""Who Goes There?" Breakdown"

What's going on, YouTube? As you guys know, last week I dropped a short horror film called Who Goes There, and I just wanted to thank everyone who watched it, shared it, commented on it, everything. I really appreciate all of you. So this week what I want to do is do a breakdown of some of the things in the film and talk about it, and some of the tricks that I used to make this little short horror. Alright, let's get into it.
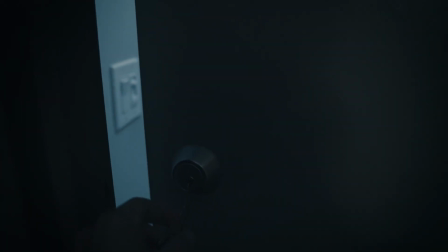(0:29) The hell?
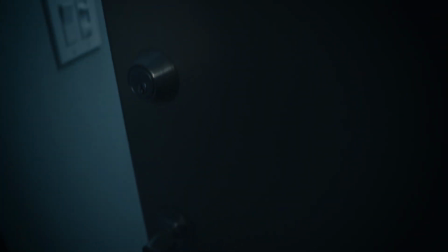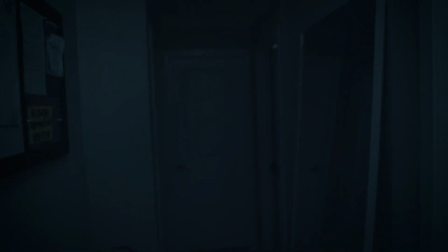(0:36) Babe?
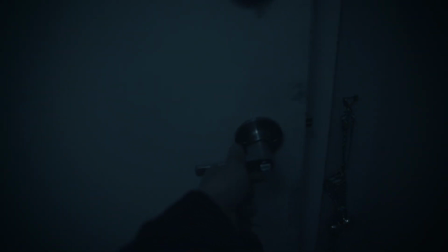You home?
I must have voiced this thing over like 3 or 4 times fully because I wasn't happy with the way I was voice acting and everything. So I think I went through like 3 or 4 times to get the perfect, I
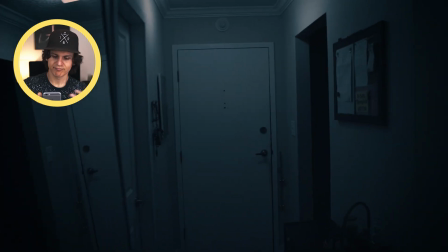(1:03)
wouldn't even say it was perfect, but good enough dialogue.
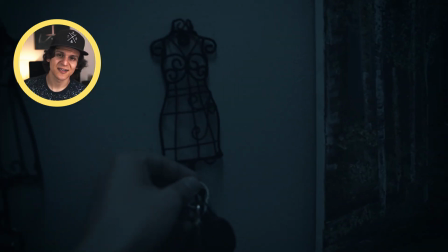(1:08)
I would say this film had about 6 shots in it altogether, but it looks like one long shot. And what I did to mask some of the cuts are pretty much on the quick pans when I would turn really fast.
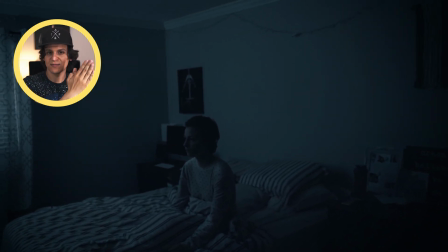(1:22)
What I would do is end the scene on the quick pan and then
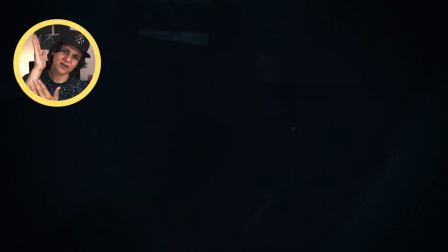(1:26)
start the next one on a quick pan and cut right in the middle of the 2 pans, so that way it just seamlessly looks like it keeps going. But I did that about, I would say, maybe 5 or 6 times, so
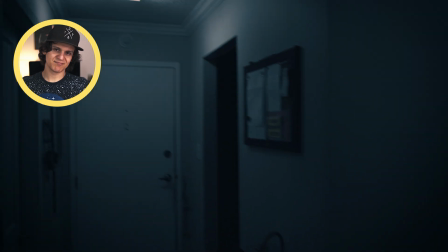(1:38)
that's a good way to kind of mask some of your cuts if you're trying to go for a one long take.
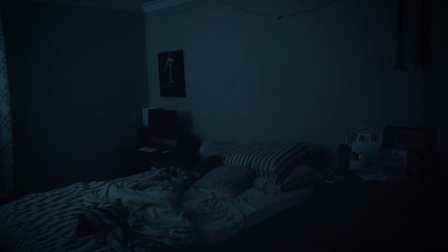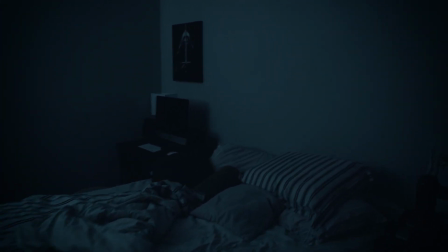(1:51) Where'd she go?
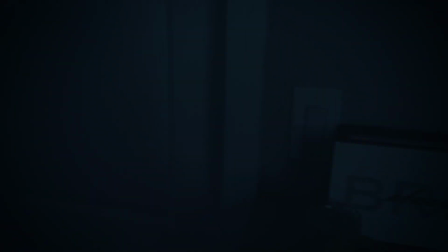(1:54) Hey. Hey, you in here?
And all the sounds in this as well, all the sound is done in post. I think probably 95% of the sound was done afterwards, recorded afterwards, and then all put in. And thank you to Tyler Falcoa for doing awesome mixing job, because I wouldn't have been able to do it myself. So right here, there was a cut. On the quick pan, what I did was I quick panned, and then I cut it. And then when we started the next scene and figured out what we're gonna do, I started with a quick pan so that I would cut in the middle of the pan so that it just looks like I turned, but really there is a cut in there. So that way it just seamlessly looks like it keeps going. But I did that about, I would say, maybe 5 or 6 times. So that's a good way to kind of mask some of your cuts if you're trying to go for a one long take.
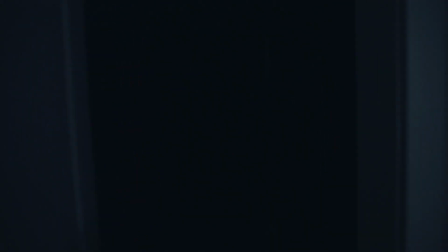(2:58) Oh no. Are you kidding me?
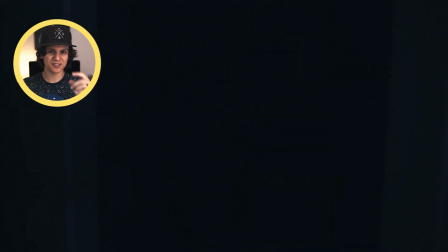(3:03)
In this scene, my wife pretty much was underneath and hit the light switch to turn it off,
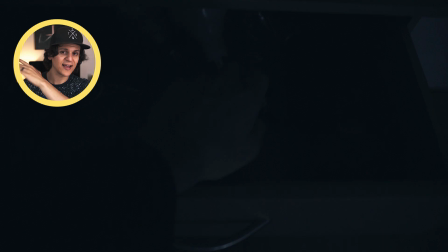(3:09)
so it looked like the lights went out, and then she ran to the door and hid there, and by the time it was at my mark, she was at the door staring and then shut the door quickly.
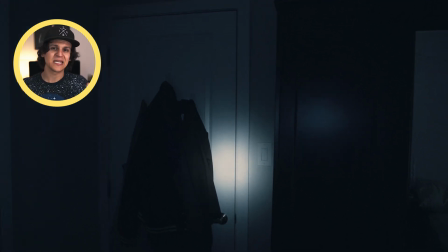(3:22)
So figuring out and planning how your scene's gonna go and blocking
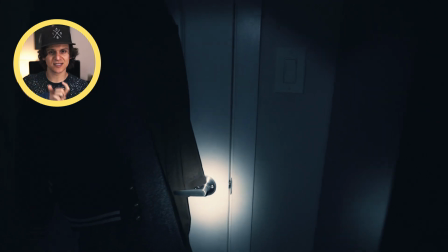(3:27)
it to know where everyone's point is gonna be when they hit it is really important, but we must have done that probably 6 or 7 times just getting that part right. For some reason, when she slammed the door, I didn't react with the camera a lot. I just stood there instead of having a reaction being in the first person, so I kept messing that up, so we had to just keep doing it over again.
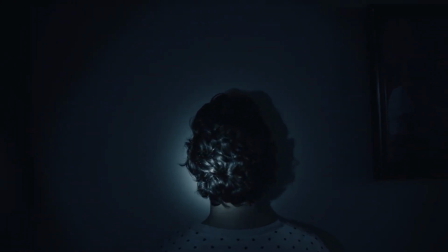(3:53) Hey.